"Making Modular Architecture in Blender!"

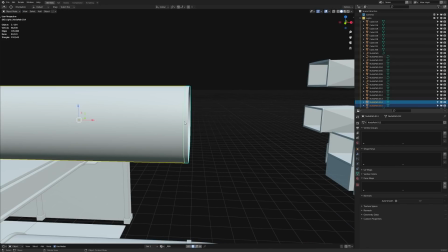[4:04]
If I take this face ring, press P and separate the selection, go into object mode and select it, then edit mode.
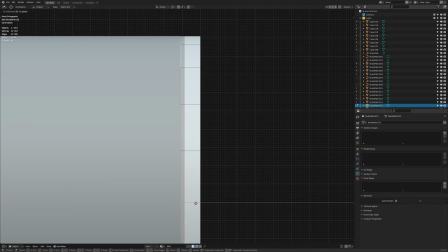[4:11]
I want to make sure that this edge ring here is lined up with the grid, one of these major segments here.
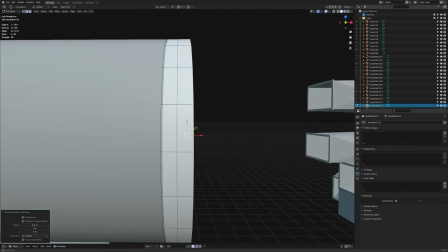[4:18]
Then I'm going to take the outer edge ring and extrude that out to the grid, and then select all of it, Alt E and extrude face long normals.
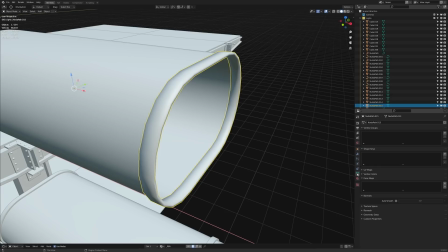[4:26]
Then I want to quickly go into the mesh settings, then under normals, tick auto smooth.
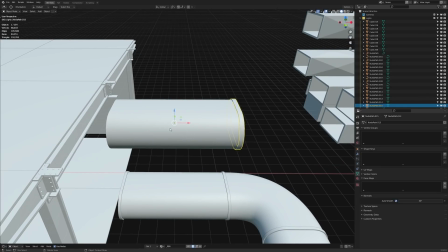[4:30]
So that's a quick way you can make a bit of a connecting edge, and provided that the origin is in the right place, then if we duplicate and do 180 degrees on the Z, then it
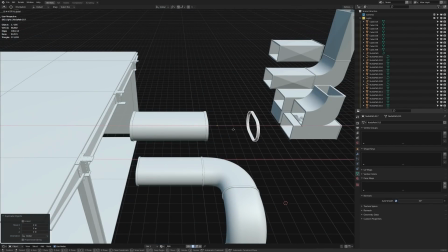[4:39]
can be placed in exactly the right spot on the other side. So it's important keeping everything to the grid if you want to be very modular with your pieces.
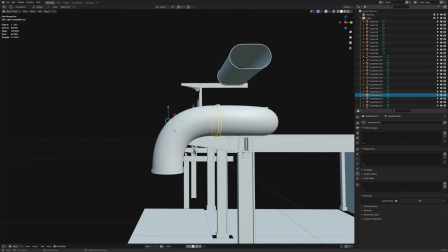[4:45]
Likewise, when it comes to rotational snapping, make sure your origin is at a point where rotation would make sense.
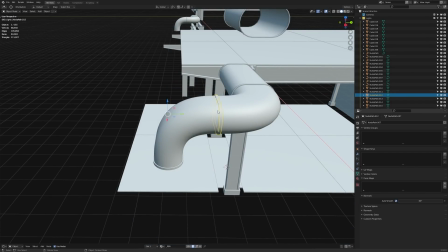[4:50]
So for example, the origin for this piece here is out in the middle.
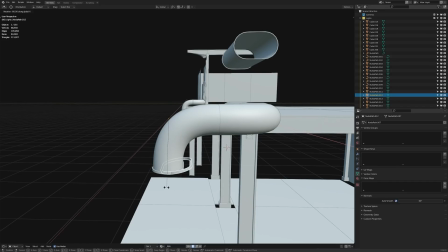[4:53]
So if I rotate along the X, you can see as we approach 90 degrees, it's going to slot right into the correct space. And if we wanted to do it on the other side and above, then that would fit perfectly as well.
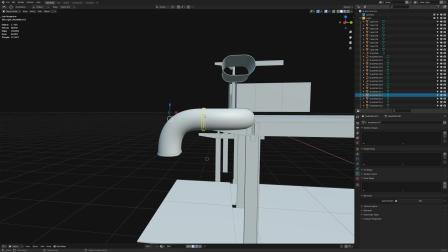[5:03]
Alternatively, having the origin down here, somewhere around this area, would work as well, because that would also rotate along that point and slot down into the right space.
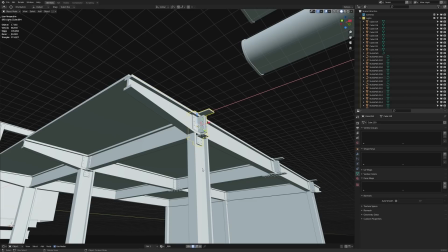[5:11]
Taking a look at all of these structural pieces for the I-beams and the connecting points, you can see that the origins have been placed in pretty sensible locations as well.
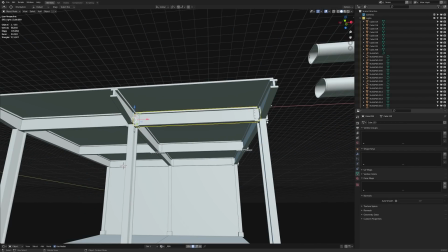[5:18]
So for the I-beams, the origins are at the base, so I can move it along and rotate it from the very end, like that.
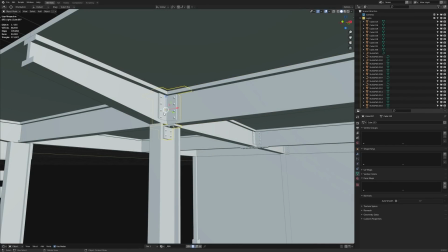[5:25]
And for the connecting joints, these are placed at identical locations to where the origins for the I-beams would be, so we can easily snap these together.
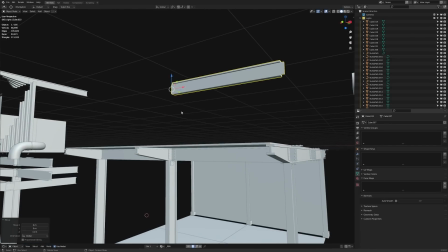[5:33]
For example, if I take an I-beam and raise it up, then if I put the 3D cursor to that position, take a connecting joint and put it in a random place, then I can snap this to the 3D cursor,
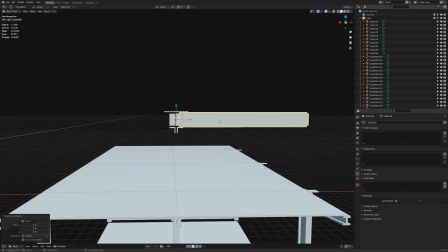[5:42]
and it's going to be in exactly the correct spot. Then I can take the I-beam again, duplicate it, and rotate it 180 degrees on the Z-axis, and then we end up with the next piece.
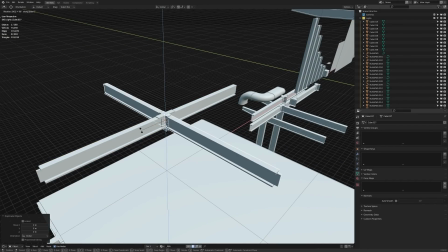[5:51]
So again, if I take these two, duplicate, and do 90, then there we go, they fit in the gap perfectly.
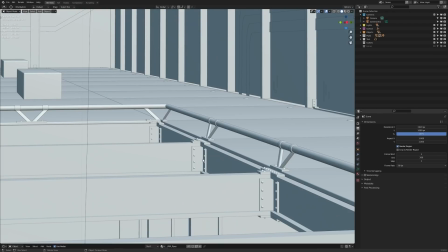[5:56]
Now from an artistic standpoint, what's nice about having these smaller, finer details where pieces connect,
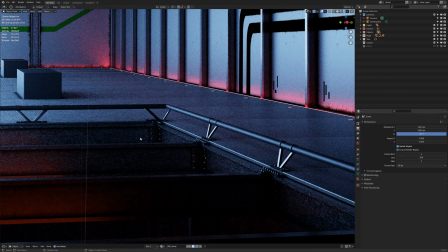[6:01]
is that it actually provides a very significant addition to the visual interest of the scene. Overall, it's nice to have a distribution of small, medium, and large details, but small details that are grounded in reality in some way really help to sell a sense of believability, and I think rivets are a bit of an easy cop-out for doing that.
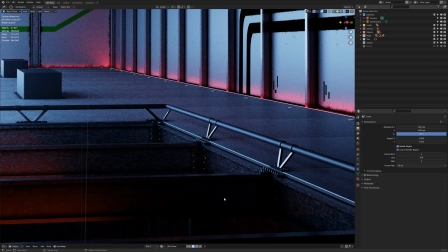[6:17]
And that's because not only are they a bit of a trope and a cliche for structural connectivity, but they are actually genuinely used all over the place.
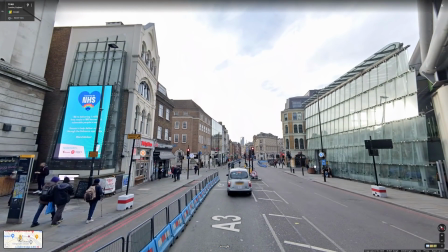[6:24]
So just for a visual demonstration, I've come into Google Maps here, into London, which is my home city.
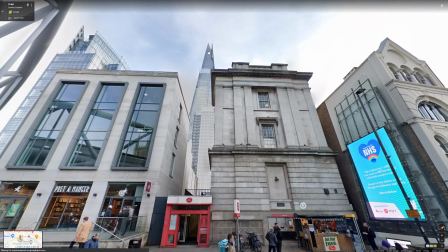[6:29]
We've got the Shard up there.
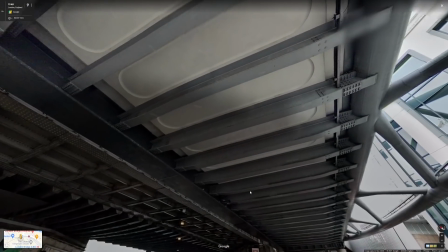[6:30]
Now above us here is a bridge that the rail line will go over, but if we come under and have a look up, we can see how the beams are connected to different pieces and how many rivets there are,
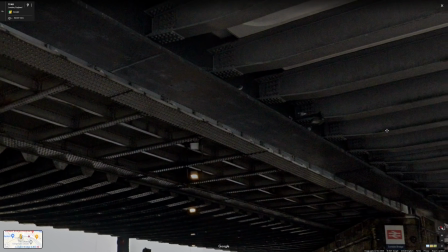[6:39]
just going all the way along. Like I said, simple, small details in the right places can really help to sell a sense of believability.
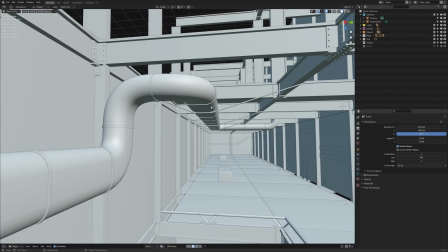[6:46]
Now talking about believability, we can push the limits a bit, because I wanted this ventilation to be not entirely connected to the ceiling, almost as if that the structure was incomplete.
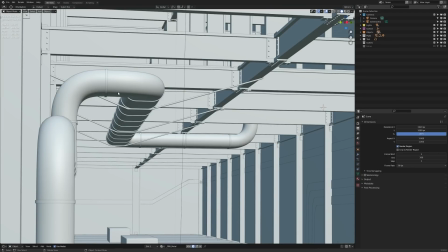[6:55]
And I thought, wait, hold on, it's not going to make sense if this ventilation is just floating in the air, so I need a way to keep it suspended.
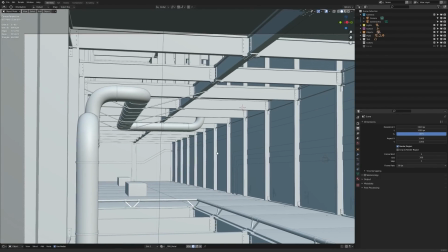[7:01]
So I made these kind of metallic suspension lines here to try and keep it afloat. Again, nothing too complex, and it's a bit of a cop-out, but I think it just adds a bit more of that believability.
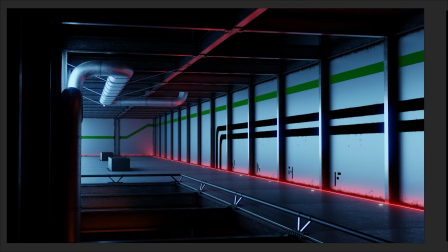[7:09]
Now realistically, because all of the origins are in the right places for these objects, you could probably put together a basic layout for this scene in about, well, maybe 5 minutes. And then strictly speaking, with that in mind, it stands to reason that you could write a generation script that could make scenes like this in a relatively short amount of time.
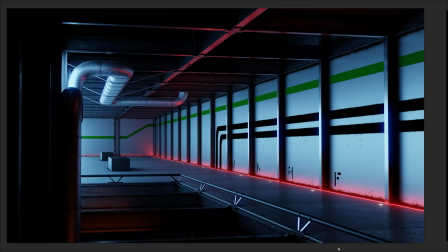[7:26]
So maybe that's something I'll try in the future if I just want to have a bit of fun. Now let's talk a bit more about the visual styling for this last piece when compared to the earlier ones.
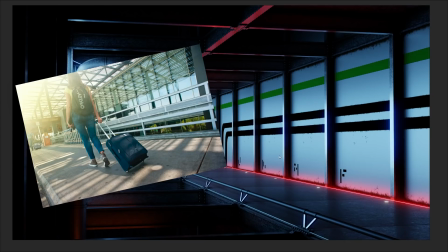[7:33]
There are two main inspirations I have for this, which are airports and Mirror's Edge. Mirror's Edge is one of my favorite game series.
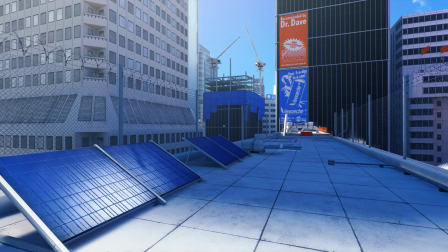[7:40]
The games basically consist of you parkouring your way through various city environments.
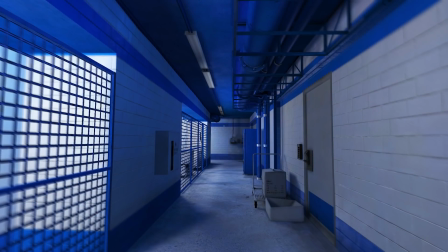[7:44]
And there was something extremely pleasant I liked about the first game, where the environments felt both super clean and new, and yet used at the same time.
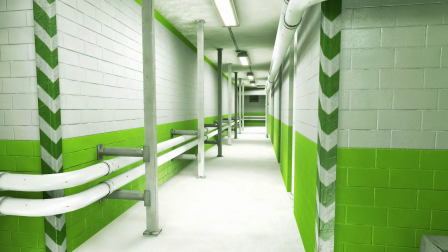[7:51]
Like, the grime was always in the right places.
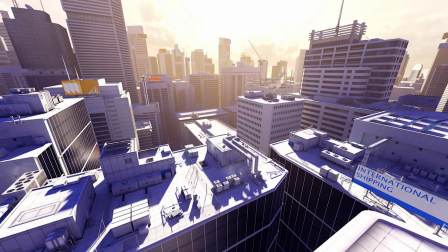[7:54]
And there were elements from that game where you would spend so much time outside in the open air in the city, that when you finally entered an interior, it felt so strange and different.
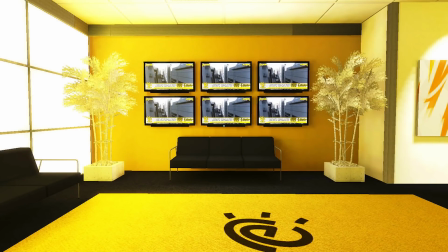[8:02]
Like everything was completely fresh and minimal. Now in that game, the original one anyway, they were very careful with the use of color, and red was chosen specifically to be the color that indicates the way to go.